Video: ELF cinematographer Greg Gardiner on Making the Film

So they went to special effects, and they cut steel tubing and hinged it and clamped it around his legs,
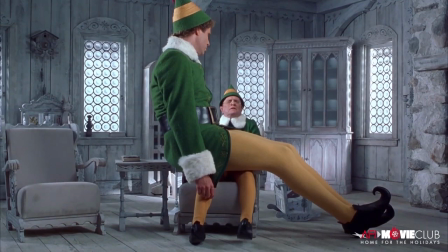right, and pulled the tights over. so that sits on the bench right now you can't tell and then of course it still was kind of lifeless you could see him sit and the legs
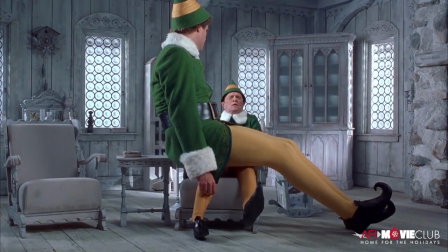had moved but then John started directing the boy's legs to get him to kick and do that funny parts now why did we do all that because they wanted to create the reminiscence the sensibility of these old movies and one of the best ways to do it is to just do it in
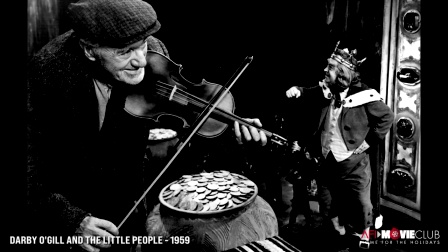this older style to be honest the source material for me was more Darby O'Gill and the little people, old Disney movie.
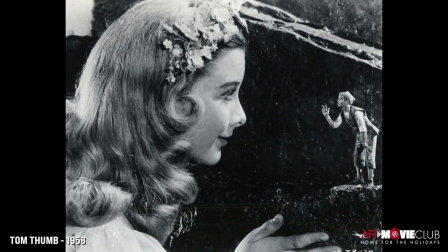The old Disney movies from the 50s, Tom Thumb was great, which I probably saw as a little kid at a drive-in theater.
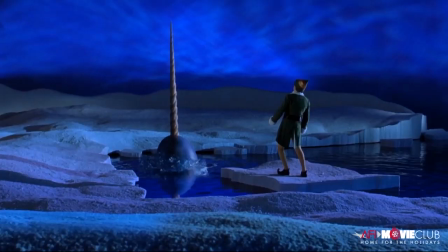Particularly when he walks down at the end through Santa's village, sort of an homage to a shot out of Darby O'Gill.
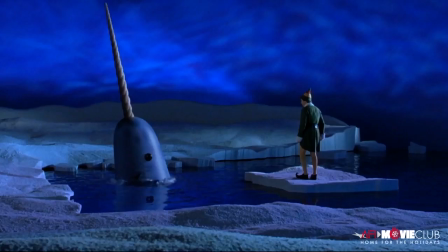Bye, buddy. Hope you find your dad. Thanks, Mr. Narwhal. Bye.
The other part that John was so interesting about, he wanted the actors to be able to play off each other so in other words I thought well okay that's good reason to try
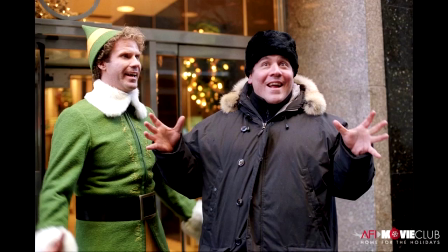it but um it was true it's like you get these brilliant comedians and Will Ferrell of course you never know
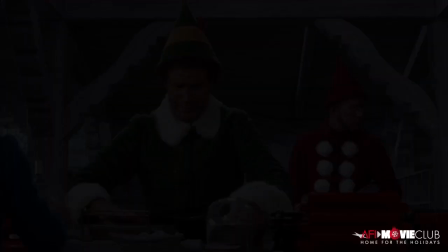what he wants to do or what he's going to do and so the idea was literally to be able to be more spontaneous and just do tapes together
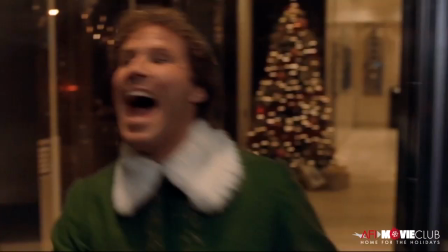even though they weren't standing next to each other they could play off each other and in the movies at the time I think it was
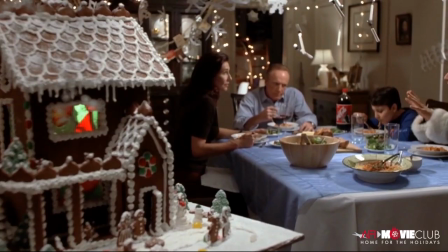music video movie, fast-paced, and here we were shooting this very slow-paced, very saccharine movie.
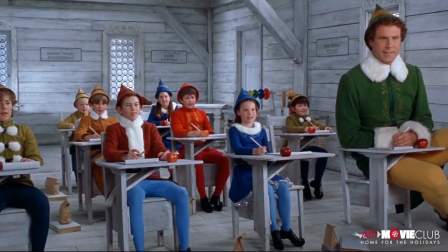There's no fast dolly moves, there's no anything. You can pan, but you can't boom and you can't slide because you give away the effect. So part of it is you approach these complicated things knowing you're going to create a mood, you're going to create a tone, and think that it's going to play, and it did in this case, played great but so as much as I talk about the light and the focus and all these elements it's the ultimate purpose of doing it was to create Santa's Village unlike people had seen it you know so it didn't feel like a visual effects movie